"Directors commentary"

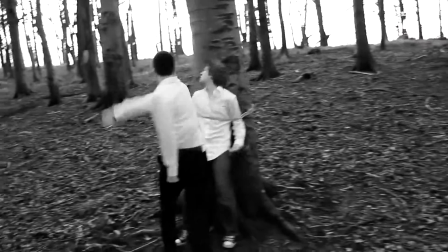At the beginning of the film we have a slow panning shot moving from right to left to right showing the characters one after another.
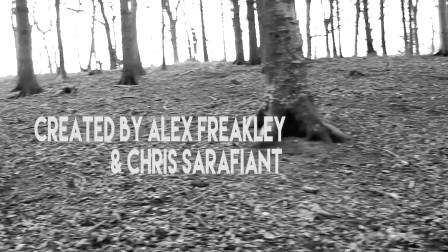It shows the action of both the beating and also the other person sharpening the knife looking sinister.
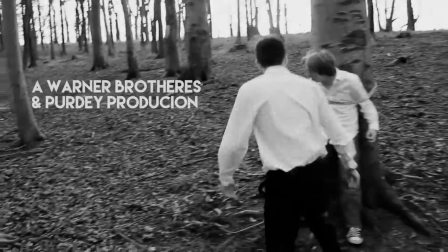This is setting the mood of our film which is good as we wanted to make our film quite dark.
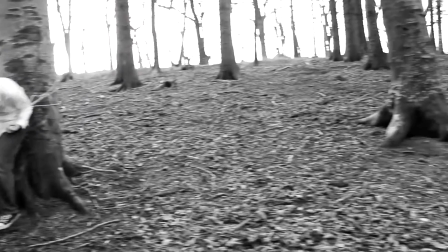Which is also why it is aimed at an older audience of 20 and older.
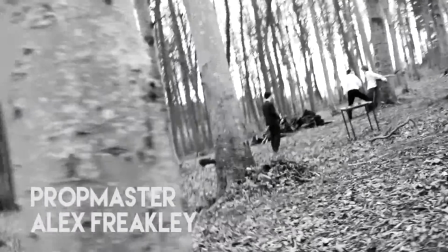the next shot is a very long panning shot moving around the
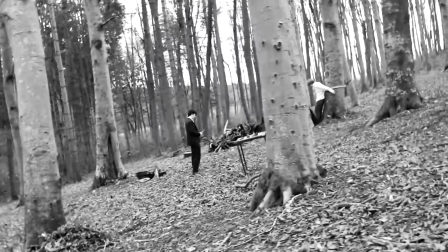actors this was done to set the scene so that it was clear that it was set in a
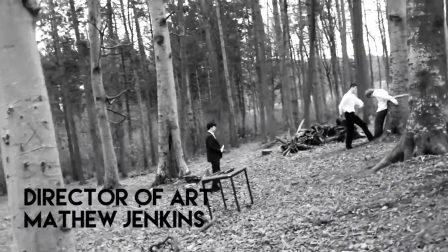remote forest but also gave a large focus on the violence in
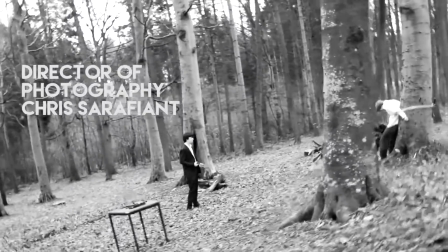this part of the film which again links back to our audience
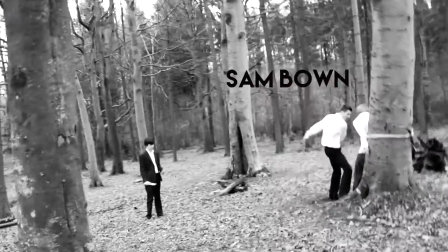as the film is aimed at a more much male slash violent enthusiastic audience as
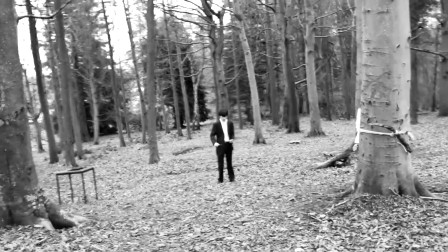this is a theme which would be upheld throughout this movie as
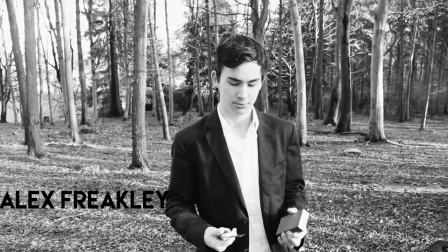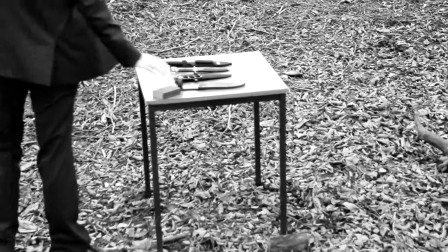the movie was intended to be released to an english-speaking audience so no international
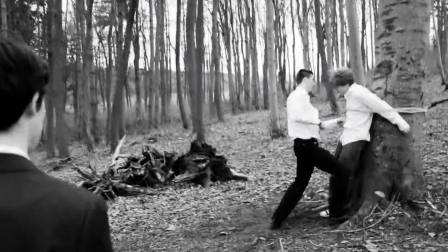international release was planned apart from the us australia new zealand island etc.
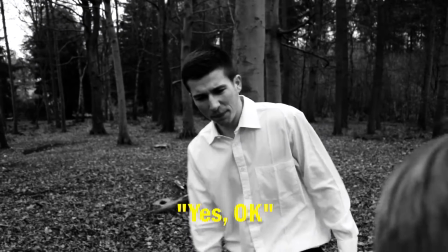This makes it easier working with Mafia themes which are closely related to American and very well known throughout the English speaking world.
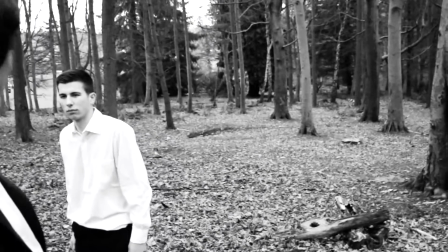As this was a film noir, it represents a very old style of filmmaking and also very old fashioned behaviour.
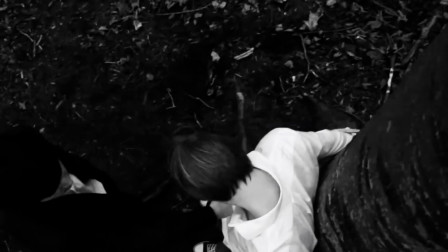This might only be attractive towards enthusiastic moviegoers as it would be more of a niche film,
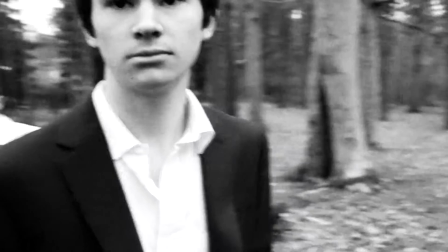whereas the crime and drama elements of the film would also be interesting to older audiences and attract them,
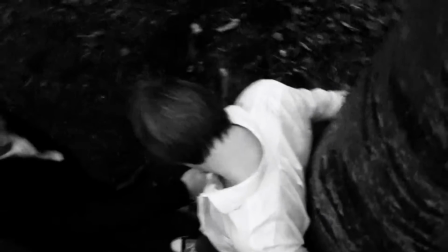rather than younger audiences who tend to go and watch action movies or comedy movies.